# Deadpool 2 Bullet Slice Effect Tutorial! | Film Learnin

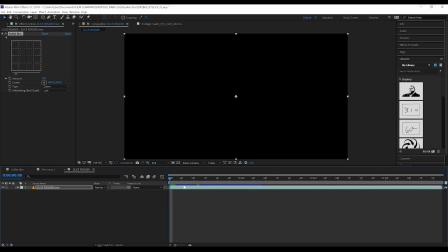253s
You can see instantly, we very much have a look like motion blur without all those hefty render times. From there, we want to temper this blur amount out a little when the bullet breaks apart. I think it's a bit much and then we lose a lot of detail.
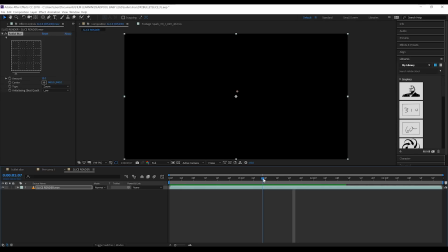267s
To do that, let's scrub along the timeline to just before the bullet breaks, right here, and let's hit the stopwatch on blur amount. We'll then skip ahead roughly 10 to 12 frames and then we'll halve that to 7.5. That way we have some blur, but not too much. That said, play around gang until you're happy.
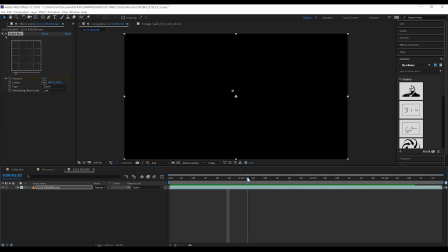287s
Next, let's add our spark hit. So let's firstly scrub along the timeline until we see the bullet break right here. Now me personally, I'm going to trim a few frames from the start of the spark before I add it,
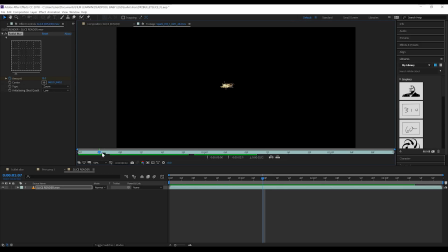300s
as our slice is pretty sudden, and there's too many lead up frames that kind of lessen the effect. Now that I've trimmed it, let's add it to our comp at the breaking point here.
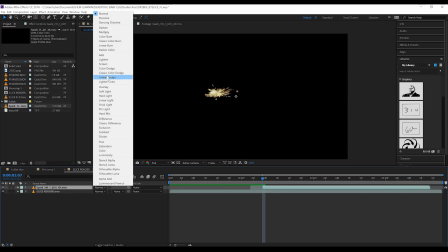312s
We'll change the transfer mode to screen and position it into place.
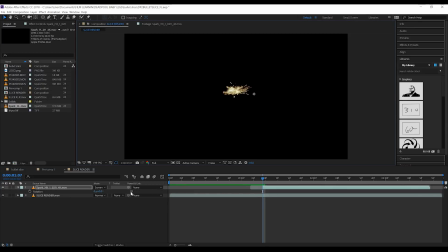316s
I might also hit R and rotate mine. 24 degrees seems about right. Next, let's scale it down a bit. Once again guys, mine is 4K, so it's coming down to around 45%.
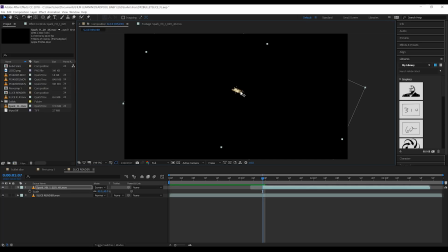330s
That way it doesn't overpower the bullet breaking, but just have a play with the 720p version and see if you have to scale it down, if at all. If we check out a preview, it's starting to take shape. But I want to add one more thing. Our spark here is quite bright, so it should be giving some light fall off to our bullet.
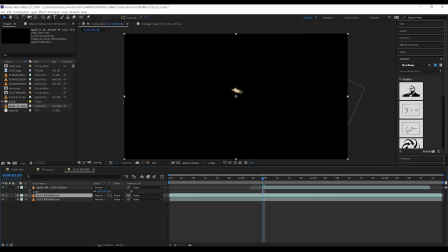349s
So I'm going to add that light fall off. To do that, I'm going to duplicate our bullet animation, trim this layer to begin after the break.
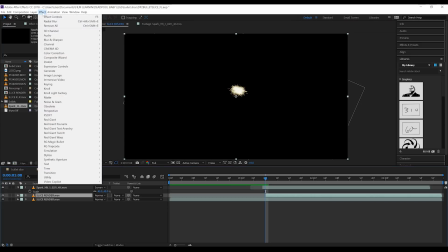357s
Here is good. From there, let's head up to Effect, Color Correction, and add Exposure.
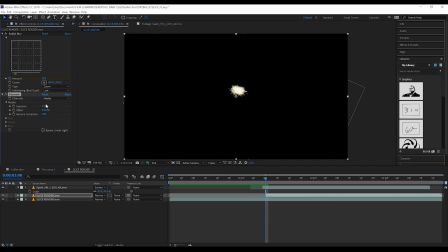363s
I'm going to crank this up to around 2.5 or so. That way we get some hot spots on our bullet. Now, to avoid this looking too harsh, let's also head up and add a fast box blur right here as well. I'm going to set this to around 2, and that way we just have a bit of subtle glow.
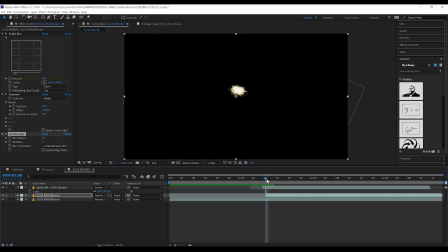382s
Last step, head to the first frame of this layer right here, hit T to bring up opacity, and then let's hit the stopwatch right here, head a few frames forward until our spark is completely subsided, and then let's crank the opacity down to 0.
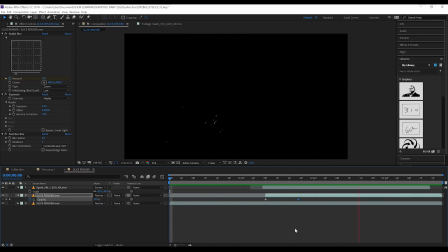396s
This will leave our bullet with a burst of light fall off until the spark subsides, and then it'll just go away. Okay, last steps gang, I'm going to duplicate our spark asset, head up to Effect, Blur and Sharpen, and add a fast blur. I'll crank that up to around say 90, and that'll give us a nice glow there as well.
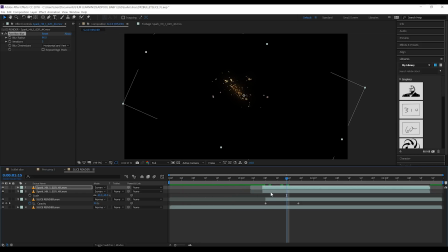416s
The final thing I'll do with the spark asset here is head to Color Correction and add a tint. It's a bit too saturated, and I think a tint of around 42 will lessen that greatly. Now, make sure we also copy that tint and add it to our glow layer above as well. Nice.
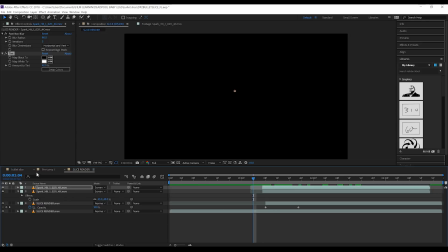435s
That's our bullet comp all done, guys. Let's then head back to our actor because it's time to drop this into our shot.
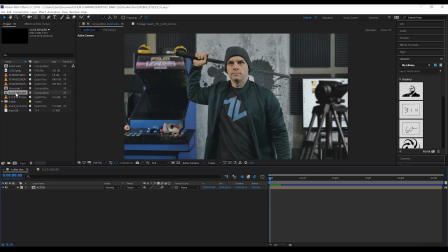442s
Now, it's at this point that we'll need to do a little bit of back and forth action, gang. Now, what I mean by that is we need to move the animation clip around a bit on the timeline to match up with the timing of our actor.
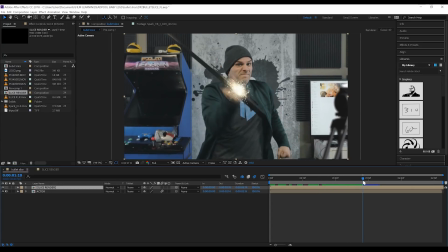453s
You can see at this point, my sword is in the optimal position. So this is where we need our first frame of spark to be. So with a little bit of finesse and a little bit of wiggling back and forth, there we go.
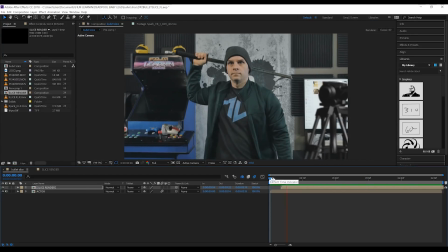466s
Let's check out a preview. Nice, the timing looks great. Now one thing one of you mentioned in the teaser, just down in the comment section, was that the bullet needed a little color grading to match the scene a bit better. So let's attempt to blend it a little bit now. So we can see that by my skin, we've got a decent amount of yellow light in our scene.
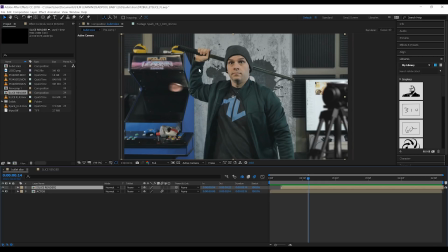485s
And that's mainly due to the studio roof lights being some cheap bulbs that I grabbed at the supermarket. So let's add a little bit of that yellow into our bullet. Now I'm going to go cheap and nasty and head to Effect, Color Correction, and add Photo Filter. From the drop down menu, I'm just going to grab plain old yellow.
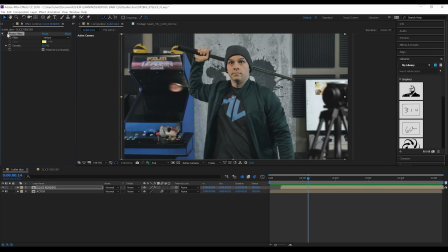502s
That actually looks better. Now someone also said that they thought the bullet was too bright, but I kind of like the brightness. So I'm just going to move on to the next step, but I will say guys, be sure and play around with the color correction and the brightness and exposure, all of those, until you're happy with the way that the bullet blends into your shot.
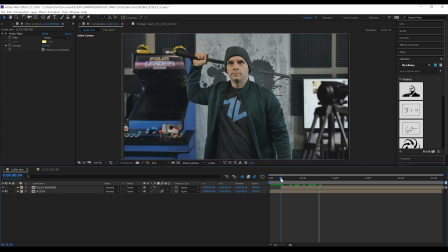521s
Now guys, this is looking pretty good, but I have one last cherry on top.
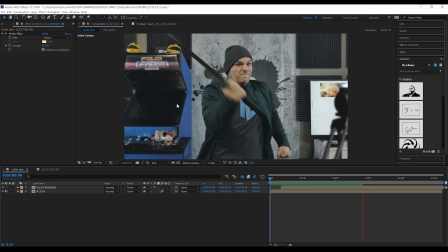526s
As you can see, on the other side of me, I have an arcade screen that clearly has a reflection.
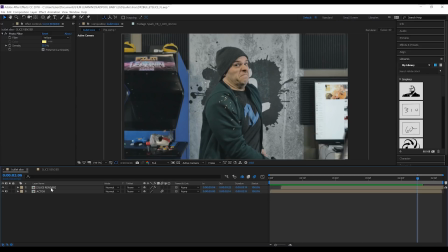532s
So I'm going to quickly duplicate our bullet slice, and from there, I'm going to move the position up slightly, and then I'm going to grab the pen tool and draw a quick mask around the shape of our screen right here.
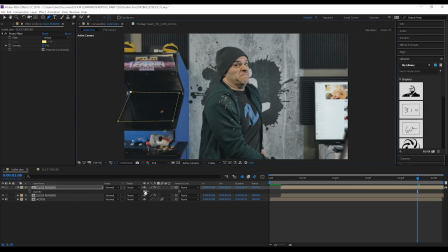546s
Now the last step here is to hit T and bust the opacity down to around 40% or so. Now when the bullet fragment goes past the screen, you can see a subtle little reflection there as it falls.
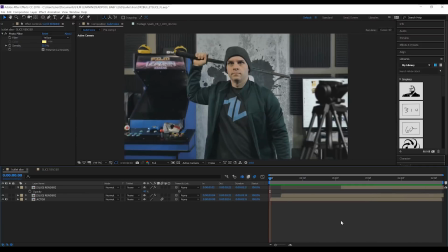559s
Not essential by any means, but it does help sell the illusion that the bullet is in the shot.
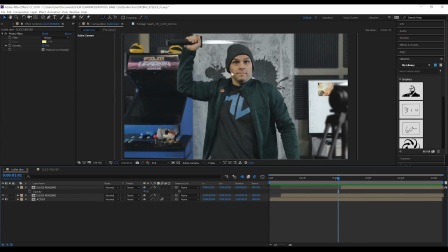564s
Now one other cherry on top gang, and I'm sorry I did say the last one was the last one, but this is definitely the last one,
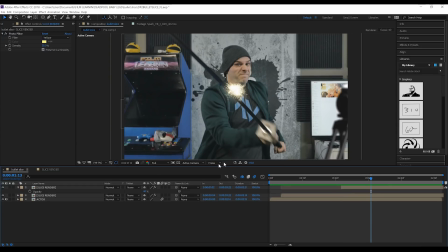571s
and that's adding a bit of light fall off to the actual footage itself when that spark occurs.
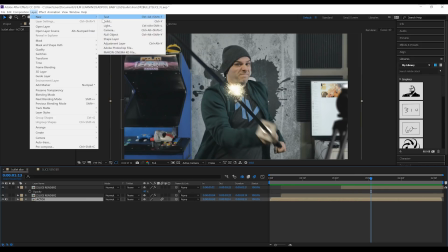577s
Now to do that is pretty simple. We're just going to head up, add an adjustment layer, and make sure it's just above our footage and nothing else.
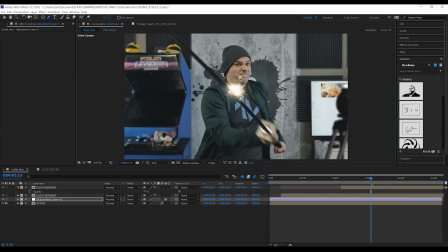584s
From there, we're going to head up, grab the pen tool, and draw a rough mask around the area where that spark actually hits, and then we'll hit F and feather that out around 80 pixels. From there, we'll trim this layer to start when the spark first comes out, right there.
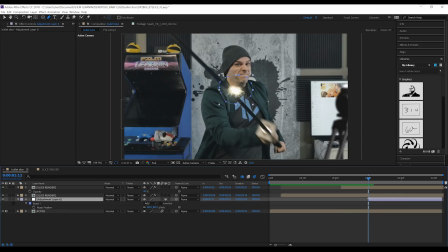601s
There we go. And then we'll head up to Effect, Color Correction, and grab Exposure. Now I'm just going to crank this up a little bit just so we can see a little bit of a hotspot. This looks pretty good. And just like with the exposure animation we did on our bullet, we're also going to hit T right at the start,
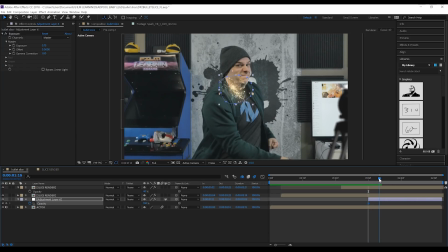620s
hit the stopwatch on opacity, head to the end of the spark, and then we're just going to crank that down to zero. That way we also get a bright flash of light fall off on our actor as well as the bullet. And if we check out one final preview, that, my friends, is our Deadpool 2 bullet slice effect. Done. Add up all those steps and you get something like this. So guys, that's my take on the Deadpool 2 bullet. Dex is just working up. So guys, that's my take on the Deadpool 2 bullet slice effect. As you can see, it's really easy to put together once someone's gone and done the 3D simulation of the bullet going into the screen and cutting it in half. You're welcome. Now, of course, guys, we have a whole lot more Deadpool 2 effects coming up.
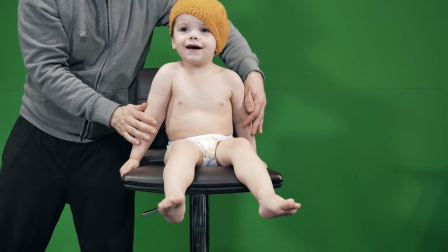678s
I actually shot some stuff with Dexter the other day, which in some way may feature his baby legs. Hint, hint. But for now, that is my time. If you did enjoy this episode, please smash that like button. I really do appreciate it. And hey, if you are new here, why not hit that subscribe button and join the over 100,000 that have already done so, and turn that notification bell on so you don't miss a single Film Learning episode.
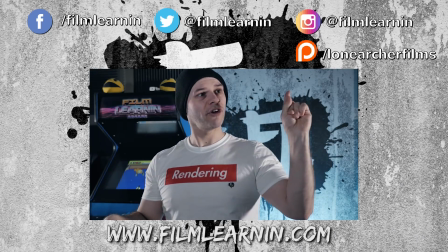699s
I've also got two other episodes of Film Learning right over here, as well as my Patreon info right here if you want to support the channel and get some awesome rewards.
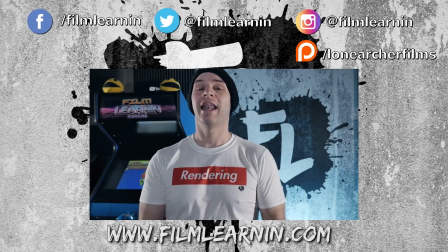706s
My social media crap is above my head, and until I see you again, guys, keep learning.